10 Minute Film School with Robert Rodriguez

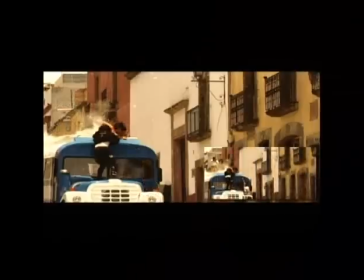[4:08]
We had safety guys on top and on the side as they're doing their climb over, and we just digitally erase them.
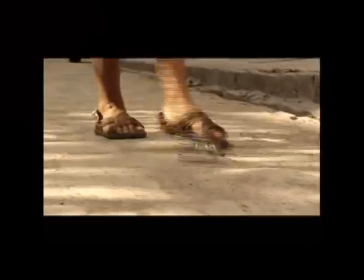[4:14]
Bullet hits get enhanced digitally. We shot a guacamole gun at him.
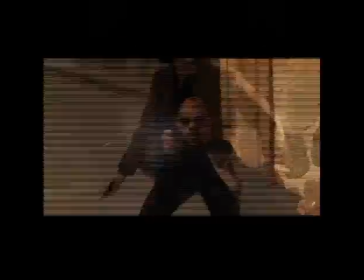[4:19]
Little pipe, compressed air, and blood shot at the guy's face. We added in the bullet hole later, though, that little black spot in the center of his head.
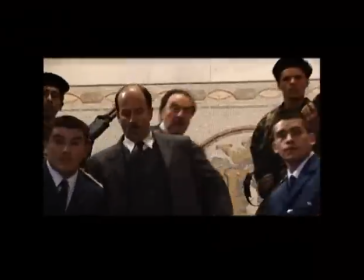[4:26]
Just paint that in. It's almost like Photoshop. We did a lot of the bullet hits that way. Here, we're in an actual government building, so we can't shoot the place up.
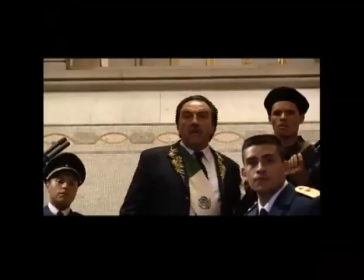[4:33]
That's what it looked like. We add in gunshots, bullet hits onto the wall.
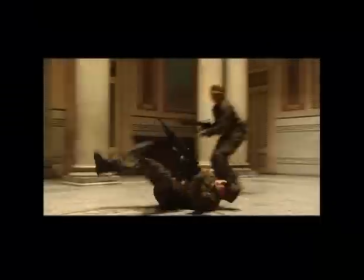[4:37]
We can screw up the place digitally, so we don't have to spend the time rigging walls, cleaning up the walls afterwards.
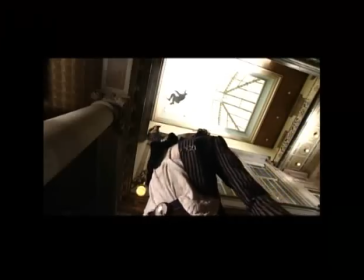[4:43]
You just cut down on all the time. What's great about shooting digitally and knowing effects is that if you come up with an idea,
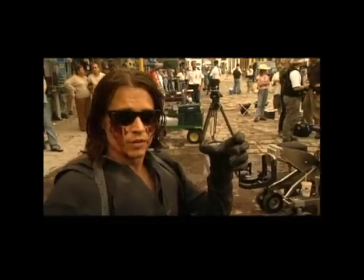[4:49]
like this was the last day of shooting, and we still had some time left on Johnny Depp, and Johnny wanted to do something else, and we thought, hey, well, let's get that dream shot we had,
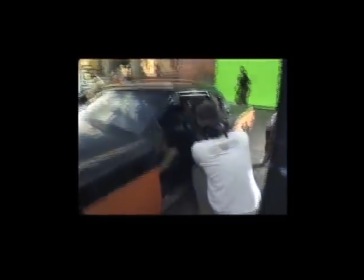[4:57]
getting a shot of Johnny driving away down the road, a spoon in one hand still in his fake arm,
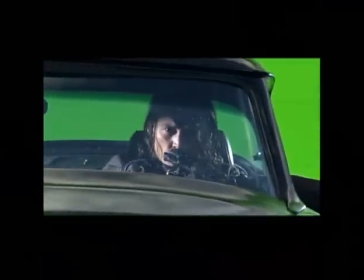[5:01]
and then his third arm coming up while he's smoking. Okay, now we'd have to go out on the road and get that.
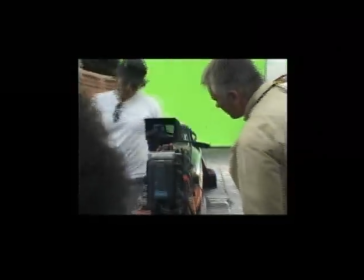[5:06]
I thought, well, maybe if we have time, we'll just drop a green screen down in the middle of the street wherever we're filming our last day of shooting.
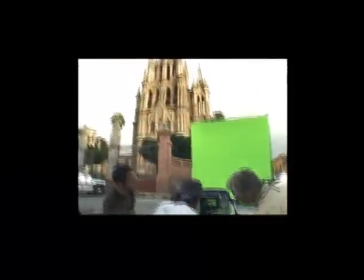[5:11]
If we have time, we'll just drop a green screen behind you and film you, and then I could get a plate later.
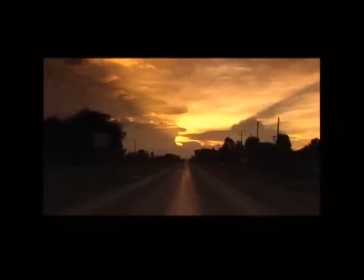[5:15]
We came across this sunset as we're driving away from a location, and you can see it's just shaking because we're just hand holding it on the truck down a bumpy Mexican road.
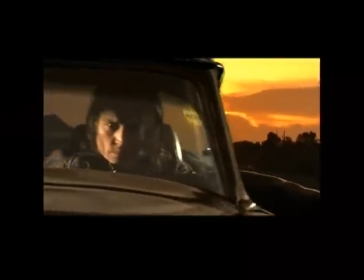[5:23]
But digitally later, we're able to smooth it out enough. It still has that process look, which is kind of what we were going for.
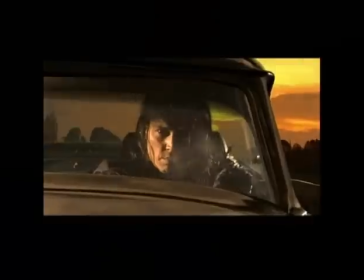[5:29]
Again, what's so great about shooting digitally is you can just move so fast. Here, Johnny wasn't originally supposed to play the priest inside the confessional.
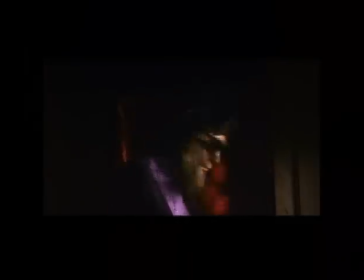[5:35]
He just wanted to do one last thing before he got on the airplane and left.
Put on a Brando accent and Protection you will definitely need.
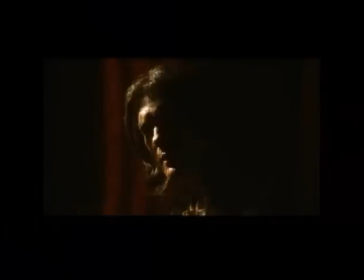[5:42] And go.
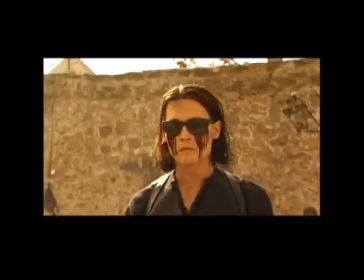[5:42]
Quick and easy digital effects are also like just removing things like reflections of the crew in glasses, or a blur type effect like this in this scene where Johnny's supposed to be drugged.
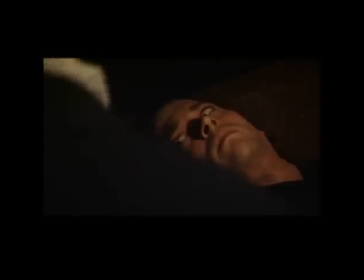[5:51]
You just shoot it clean and put in the effect later, and you can really experiment more with the effect instead of noodling around there on the set.
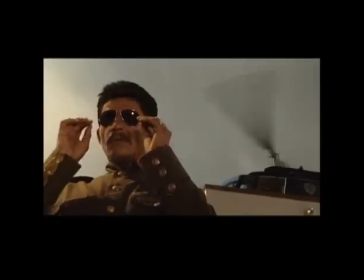[5:58]
Here's some non-effect low-budget techniques.
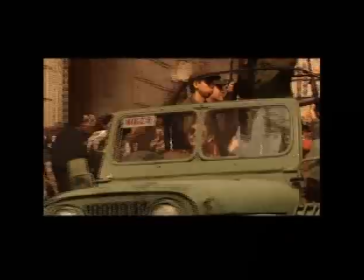[6:00]
At the last minute, the Mexican government decided not to give us their tanks and vehicles when they read the script and saw that the general was evil.
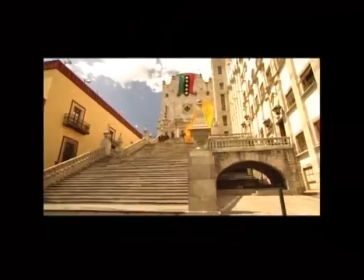[6:07]
So we had to use really old, crappy Jeeps that local people just collected to make it look like a big army.
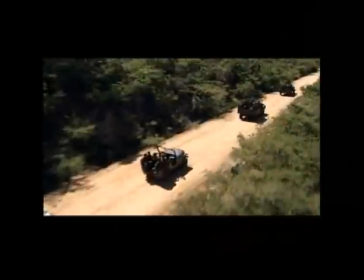[6:14]
We shot it from a helicopter, just handheld from a helicopter. Some more CG enhancements.
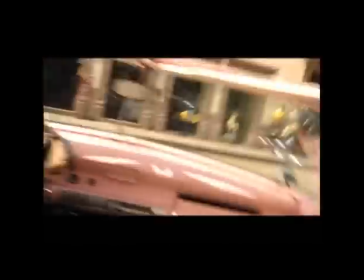[6:18]
I just had the stuntman do a 360, knowing that I would put in motorcycles and the stuntmen digitally later,
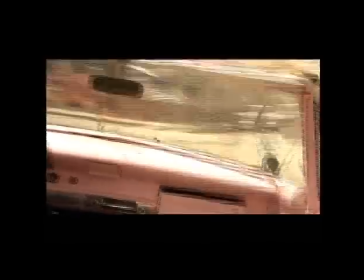[6:24]
getting run over, instead of staging this elaborate stunt where someone would get killed probably doing it.
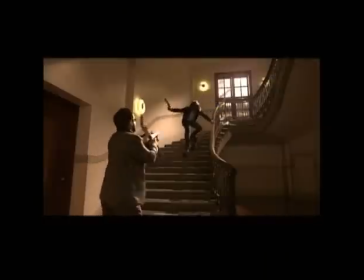[6:29]
Here's another way we did to move quickly and to avoid a lot of green screen work was this sliding down the stairs.
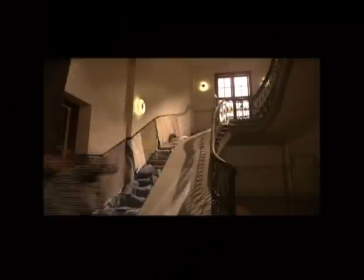[6:36]
I wanted just to do practically there in the light. So we shot him there on location, coming down some cardboard, shot him separate, and then I shot the guy's reaction.
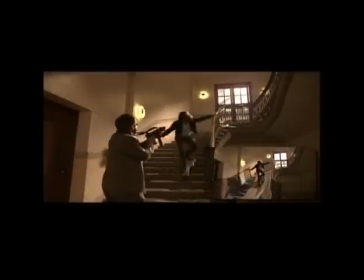[6:44]
And then, well, after he fell, I got the clean plate and put it together, and it looks like he's coming down the stairs.
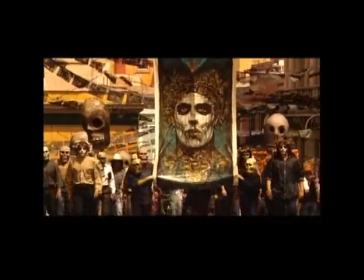[6:49]
Here's some non-effect shots just in production design. Long lenses, a lot of paper, streamers, these giant masks to help sell size.
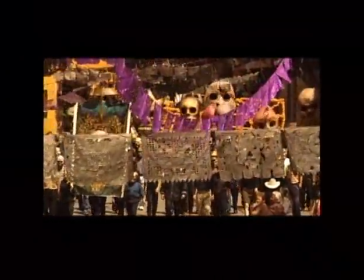[6:57]
You look real close, if you pause it, you see that there's really not that many people there. They're just holding up these giant heads.
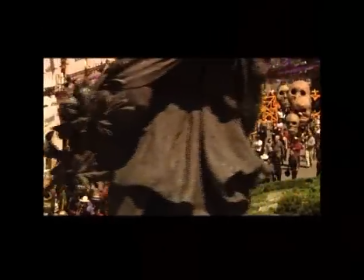[7:02]
Here's a wipe across the statue. Again, you're kind of blocking the frame to make it feel more crowded than it is.
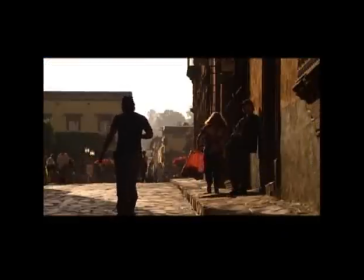[7:07]
It's the first morning Johnny Depp worked. We're waiting for him to go through wardrobe and makeup.
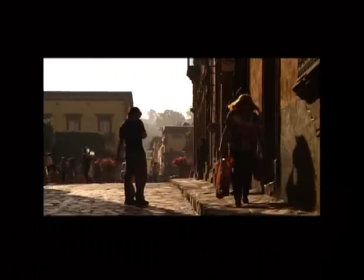[7:11]
I just grabbed the camera, pulled it down, and dropped it in the middle of this side street where the lighting was very nice.
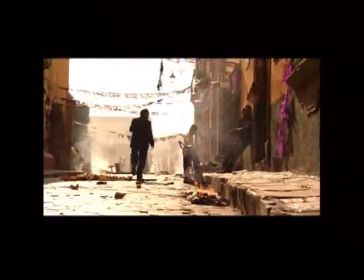[7:17]
And I thought, you know what, this is where we'll shoot that scene we're going to shoot later today. Let's shoot it tomorrow morning.
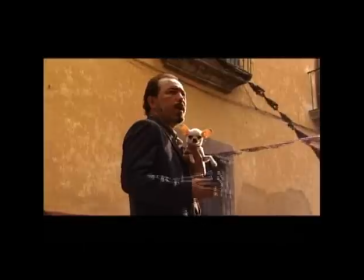[7:21]
The lighting is just perfect for some good coverage.
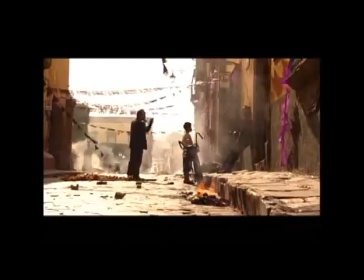[7:24]
And the very next day you show up, and all added is a little bit of smoke, some paper streamers, some junk in the street, and that's it.
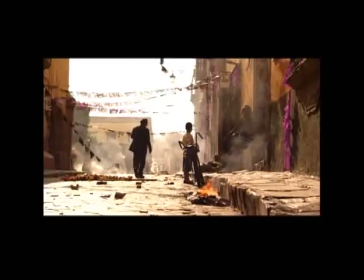[7:32]
The lighting does the rest.
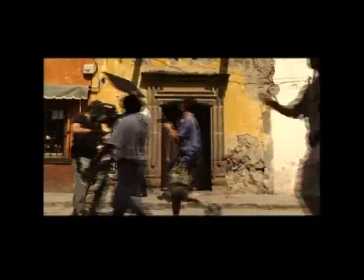[7:33]
You get freedom when you can consistently deliver movies that are profitable, that don't cost, and your chances for being profitable are greater,
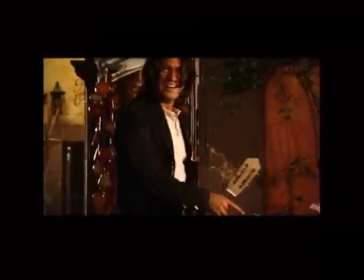[7:41]
obviously, if you don't spend the farm on things you could have done inexpensively by just thinking about it for a few minutes and by versing yourself in technology and effects.
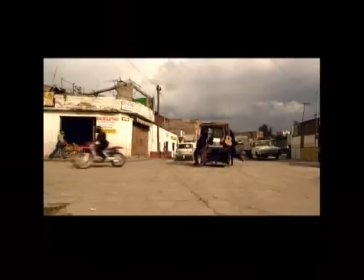[7:49]
So for a shot like this, first we shoot the guys just arriving on their cart being pulled by wires.
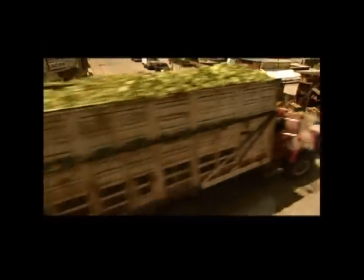[7:55]
Then we put dummies in place and run it over with a truck just a few moments later, so that the lighting is the same and it's locked off.
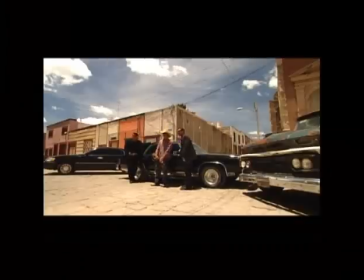[8:01]
We had the camera shake later. For the convertible shot, we got ready for the stunt and then just shot this little piece just before we did the stunt. I had the guy make sure he ran one direction, changed his mind, and then ran back. That would make it look more like a blooper.
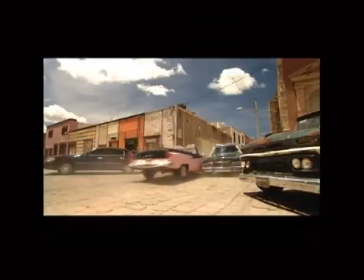[8:15]
So part of that was just in the performance of the guy.